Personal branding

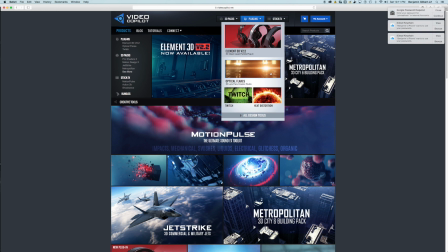They also have a tutorial on their website about how to get around having lens flares with only stock After Effects.
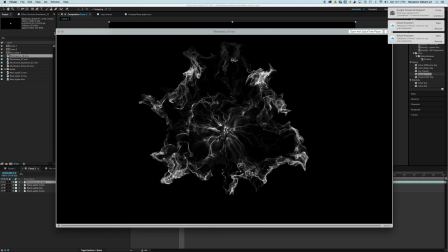So going through the very detailed list of shockwaves, I've chosen the ones that I like the best for this effect.
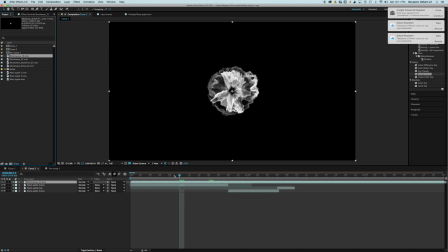And they're all right here. So, I have chosen this one and this one.
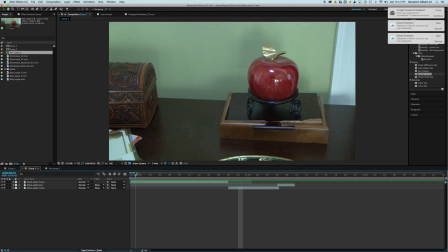So first thing you're going to want to do is you're going to want to put your first shockwave. You're going to want to use 2 to really sell this effect, but you can use however many you want.
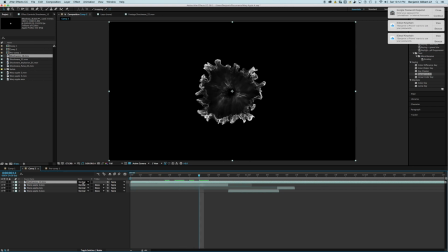You're going to want to overlay your first shockwave, set the mode here to screen, and if you see this, instead you just go down here to toggle switches, and you'll see it pop up.
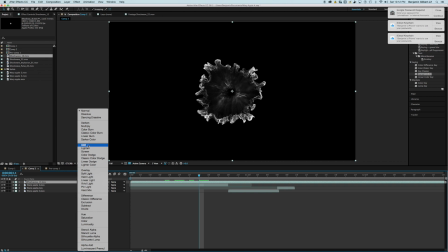You want to click mode, and you want to go to add. all of those have a ton of different effects,
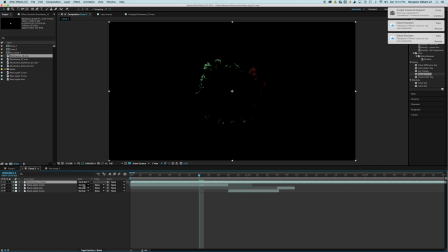which you can see it has some very weird ones, but we're going to be using add for this.
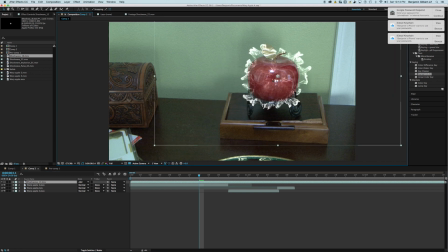Then you're going to want to go and drag it over the center of the object of which you want to teleport.
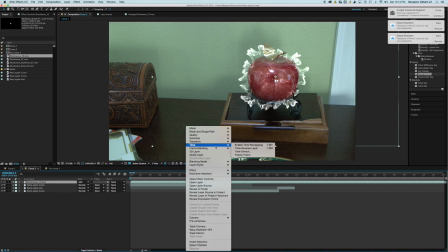And then you're going to right click on here, go to time stretch, and set it to something like 25.
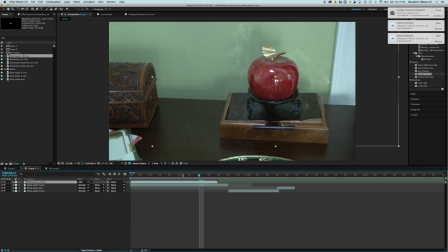What this will do is it'll speed up the time of the effect, making it happen a little bit quicker. It's basically speeding up the frame per second. Okay.
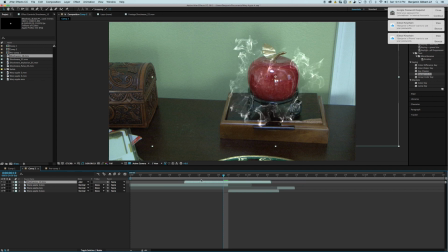Next thing you want to, so just drag this over on top. Basically, you're going to want to find the point of which the shockwave starts to settle down and the point of which the apple or the object disappears, and match those two together.
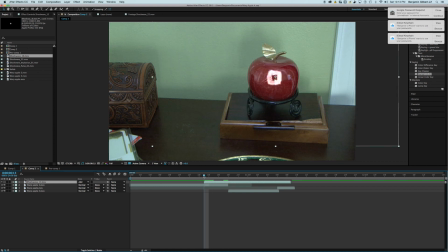So that way it looks like right when it's the most explosive part of the shockwave, that's when you see it disappear. No, I was wrong. Okay. You're going to be moving this back and forth a lot until you find the right timing here.
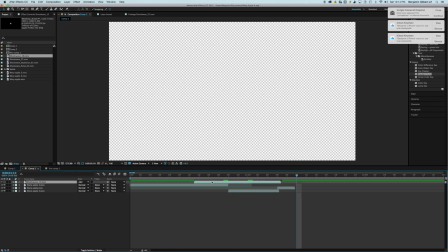And even after you find the right timing, you're still going to be able to change it and finagle it a little more.
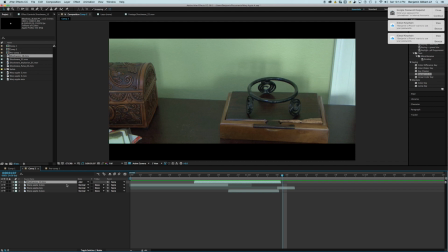Do people still use that word? Alright, I think that's it. So what you're going to want to do is Command-C, copy the layer, and basically break it up into two parts. The point of which, part 1 and part 2.
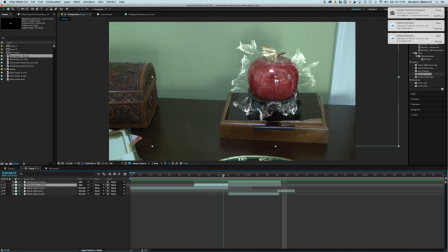Part 1 is the first part, and part 2 is right after it disappears. So this is part 1 with the apple, part 2 with the gun. What you're going to want to do is you're going to want to speed up the back portion dramatically.
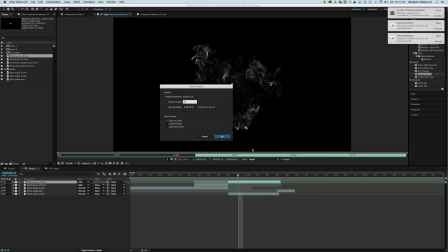So take it from 25 to like 15. And then you're going to want to take the front part and also speed that up, but just a tiny bit less to set. You just want to make the effect vibrant and very quick, but you don't want to make it too quick to where you can't see it.
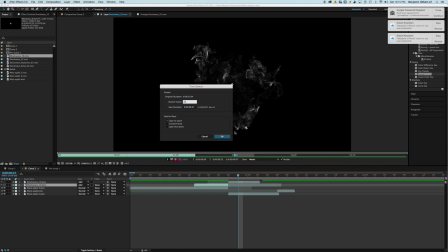So I'm going to probably set the front to, I don't know, 18. The reason there's a small time difference is because you want to see it open,
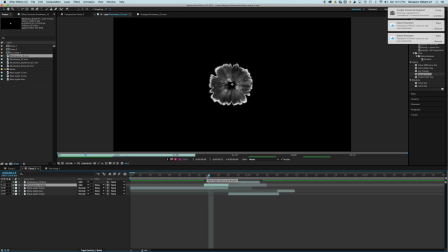but you want to see the grandness of it open, but you don't want it to linger too long, so you make the end quicker.
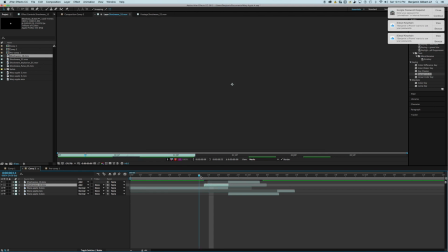So now it looks something like this.
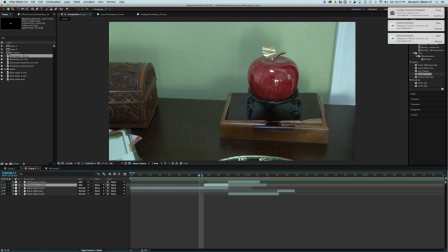So that looks almost completely terrible, but we're going to be fixing that as we go along. So now you're going to want to do and take your second shockwave effect, put it right on, and recreate the exact same process.
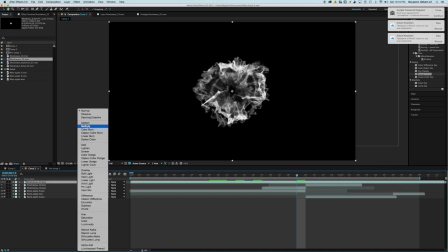I'll speed it up to do it quickly.
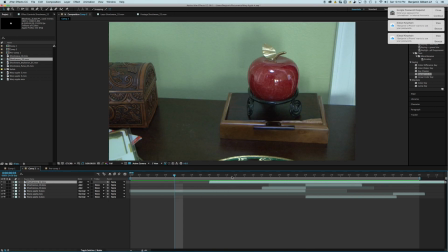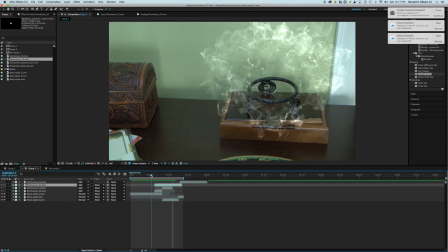A really important side note, you really want to get the timing of the two explosions starting pretty much simultaneous, otherwise it might look a little weird.
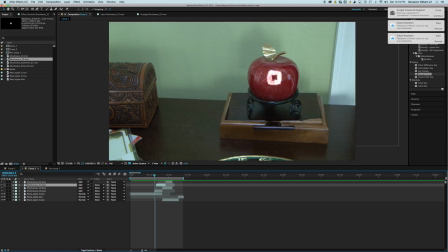Like, you want it to kind of look seamless, like that, not kind of something like this.
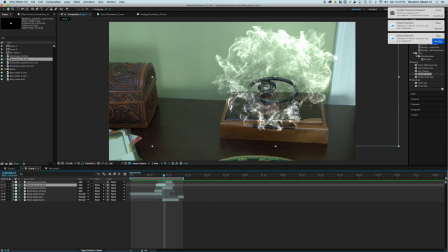That just would look weird. Now that looks pretty good there. Now you just want to have your little bit of a color correct. So, go here, you're going to want to go type into your effects preset. You'll know that, you'll be able to visualize that by clicking effects.
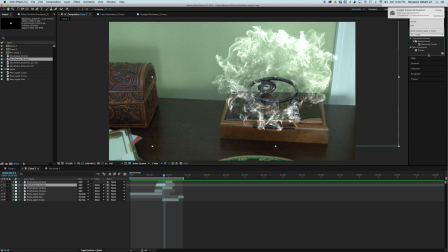And you're going to want to press and go for curves. Color correction, curves. There we go. You're going to go to pick one.